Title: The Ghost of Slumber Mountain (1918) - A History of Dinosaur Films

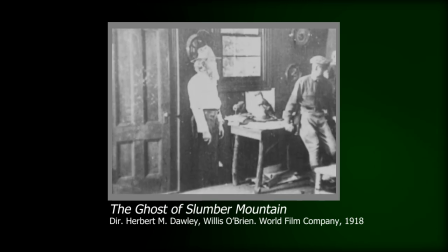4:14 Upon looking at it, the ghost of Mad Dick appears, played by Willis O'Brien,
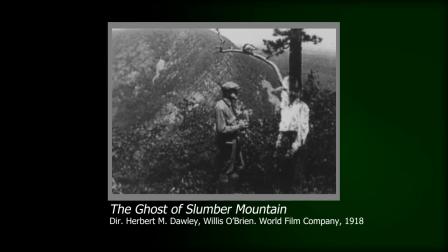4:19 and he lures Jack to the mountaintop and suggests he look through the instrument. Doing so, Jack sees back in time millions of years and witnesses a number of prehistoric beasts, including a brontosaurus,
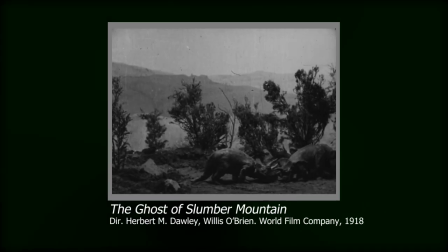4:31 a giant bird, a pair of triceratops, and of course, the fearsome Tyrannosaurus Rex,
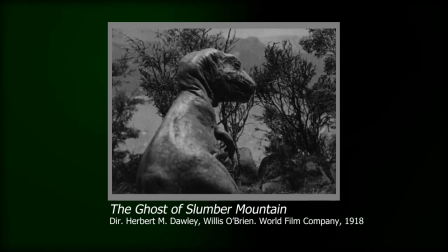4:36 which proceeds to chase Jack and almost eats him before Jack awakes, realising it was all a dream.
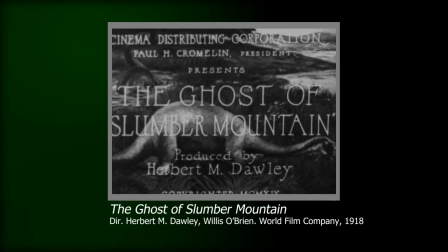4:44 Well, this film has everything.
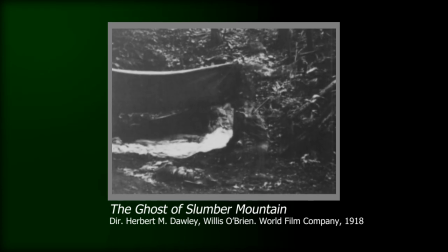4:48 You've got a ghost, time travel, dream states, dinosaurs, and a dog.
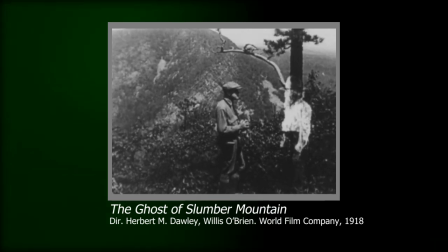4:54 In fact, there's an argument that this is the first time travel film, adding another pin to its prodigious list of achievements.
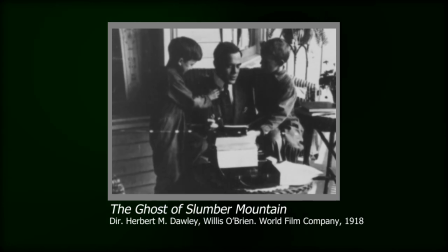5:02 The framing device of it being a story told to children and in turn having a dream within that story,
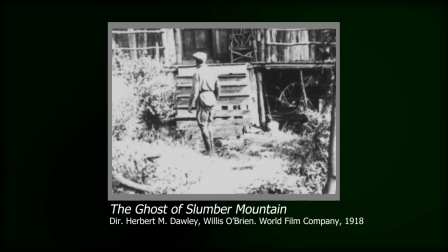5:07 opens the film up to this exciting sense of unreality where anything can happen.
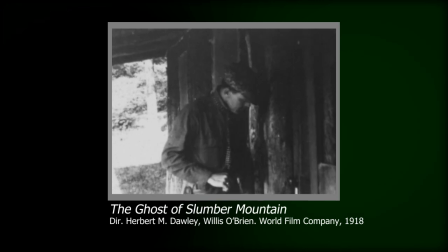5:12 It effectively builds up a sense of discovery and tension before it actually reveals the prehistoric creatures, and when those creatures appear,
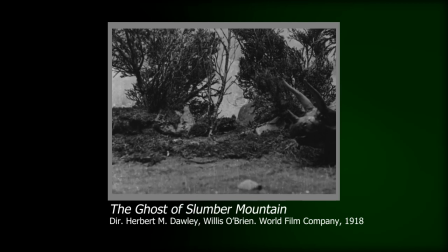5:19 well, they do not disappoint.
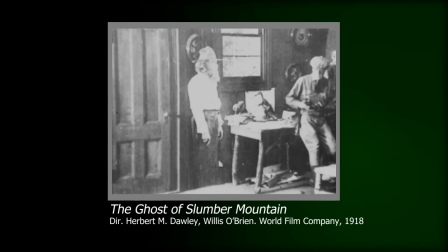5:21 The origin of the device, the nature of Mad Dick, and the manner of his death are not explored in the film as it stands.
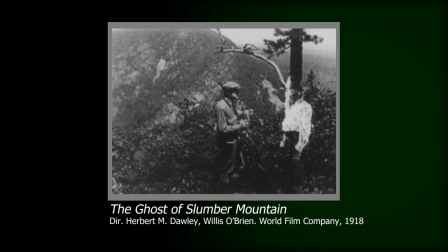5:28 The narrative is mainly a device to justify the special effects sequences towards the end,
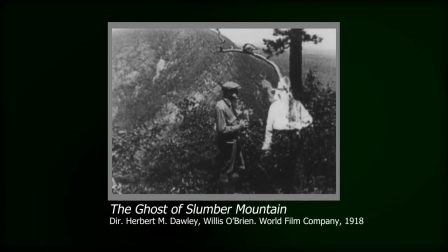5:33 but there's an eeriness to the way Mad Dick gets Jack to use the binoculars, almost as if he's trying to lure Jack to his doom.
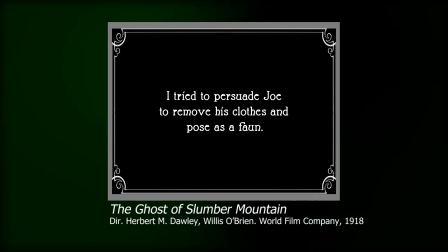5:41 But you know, I guess that's just my head canon. There's also an interesting homosexual subtext to the proceedings with this scene.
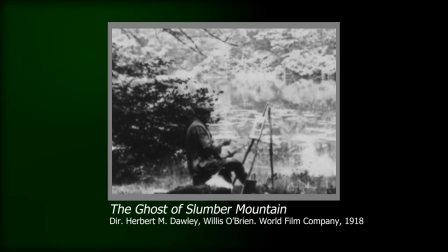5:48 It's never expounded upon, but I've read that there might have been a bit more of this in the now lost longer version.
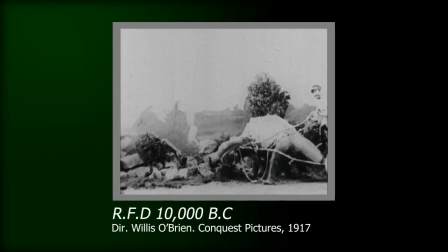5:54 Unlike O'Brien's previous shorts,
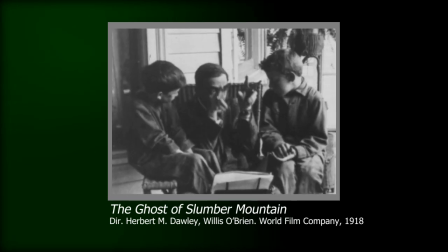5:56 Darley and O'Brien's work on the Ghost of Slumber Mountain presents live-action segments and stop-motion animation edited together within the same film.
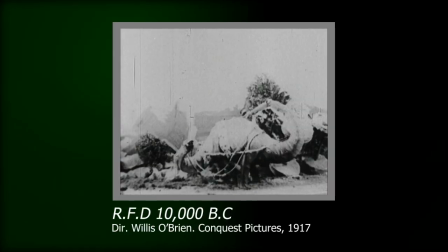6:04 This means that the dinosaurs could no longer be cartoonish creatures,
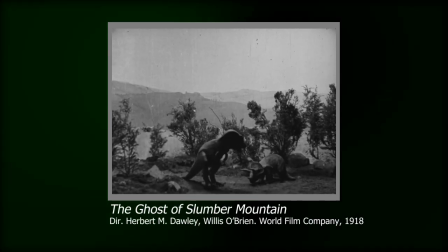6:08 but instead would have to look and feel real, so they could coexist with the live action.
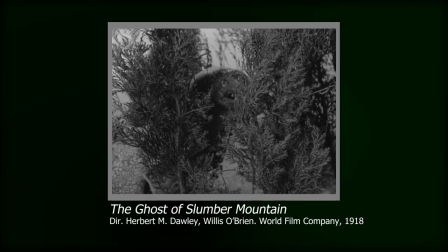6:14 They are a stunning success in this regard.
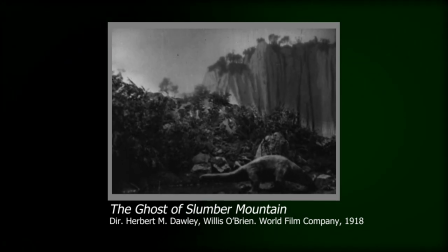6:17 The Brontosaurus moves with an animal-like believability and behaviour, its massive size existing within a highly detailed and realistic environment.
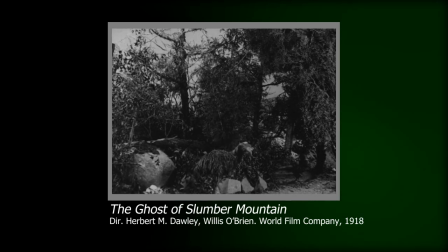6:25 The prehistoric bird is incredibly authentic in its movements, the way it grooms itself, cocks its head and how it hunts.
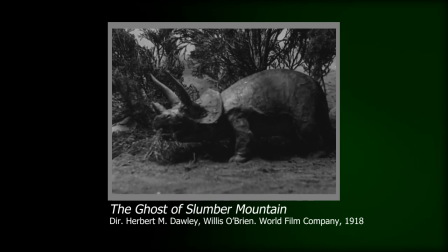6:31 The Triceratops graze like cows, their stomachs expanding with breath, a technique seen before in O'Brien's work, but adding an extra layer of realism here.
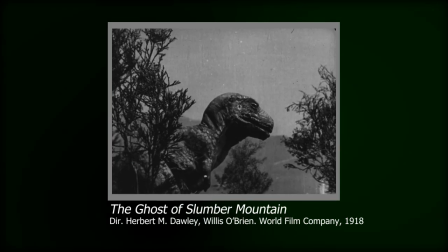6:41 And then there's the Tyrannosaurus Rex, the ultimate dinosaur in pop culture.
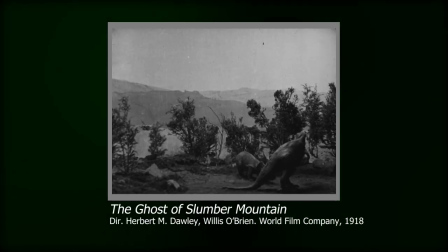6:46 The King. The absolute bad man.
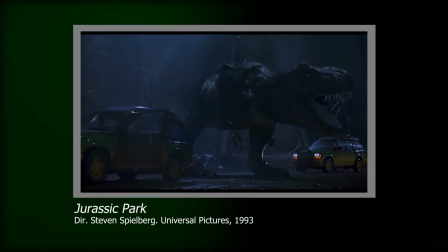6:50 This dinosaur would end up towering over cinema forever, and this film is its cinematic debut.
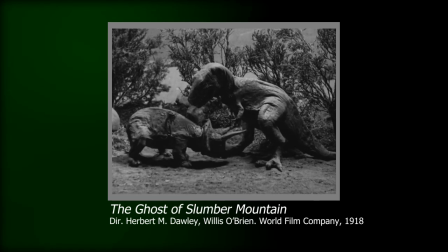6:56 A battle with Triceratops is a classic match-up, one we'd see many times over.
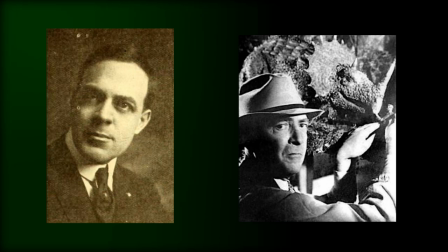7:00 I've read that O'Brien and Darlie may have been inspired by renowned paleo artist Charles R. Knight but as far as I can see the Ghost of Slumber
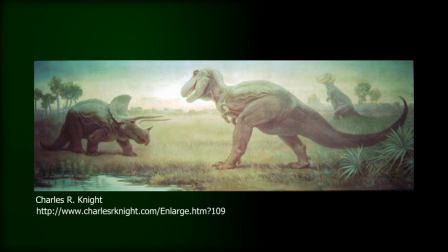7:08 Mountain actually predates Charles R. Knight's beloved painting of the two facing off although the rest of the film was of course doubtlessly inspired by his
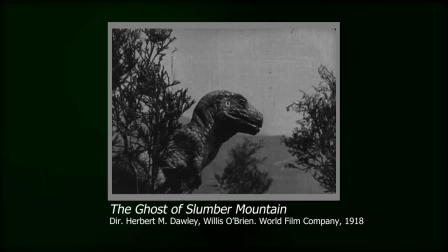7:16 other works. I love this T-Rex design alternately lippy and toothy in a classic tripod pose that
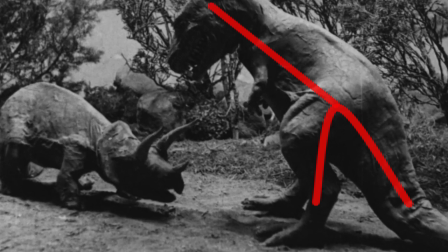7:23 would eventually prove to be paleontologically inaccurate this would be how T-Rex would be visualised for many years.
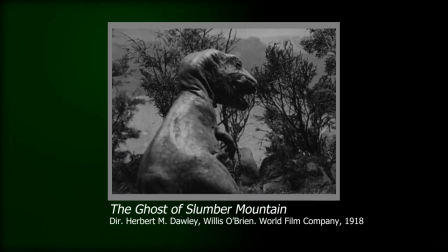7:29 Small details add to the character like the licking of lips after the Tyrannosaurus feasting its kill, the thoughtful caution it uses when facing its horned foe.
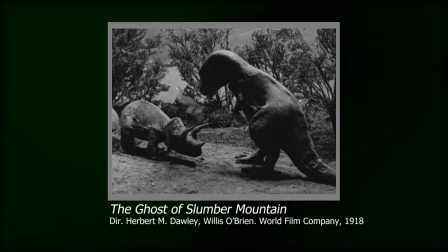7:37 These details bring the characters to life in a way that feels both magical and real.
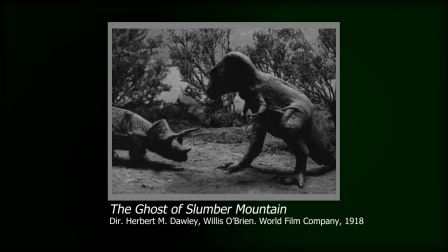7:42 The Ghost of Slumber Mountain proved that dinosaurs could truly be brought to life again, and it kind of blew the doors open for stop-motion dinosaurs to run wild.
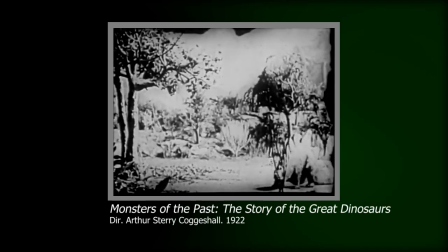7:49 Footage from this film, along with Along the Moonbeam Trail, would be used in the 1922 documentary Monsters of the Past.
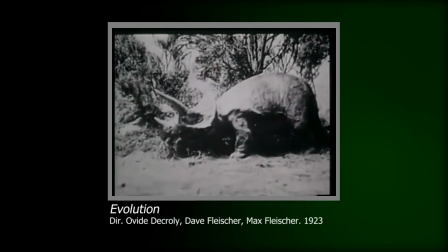7:56 Footage from Ghost would also be used in the 1923 documentary Evolution.
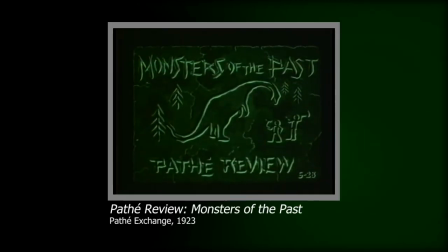8:00 Another documentary, however, called Monsters of the Past, not to be confused with the other Monsters of the Past,
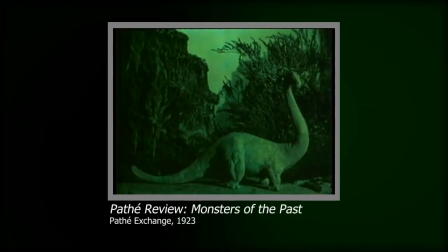8:07 would actually utilise its own stop-motion creations.
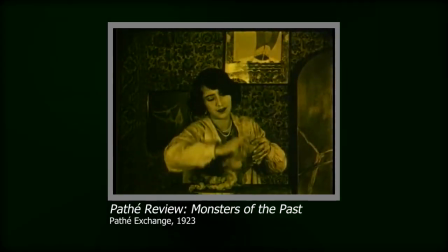8:10 The opening of the film would dramatise animator and sculptor Virginia May creating a Tyrannosaurus before bringing it to life and showing it in battle against,
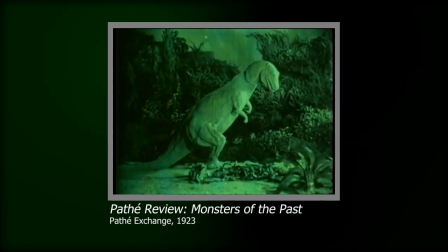8:18 you guessed it, a Triceratops.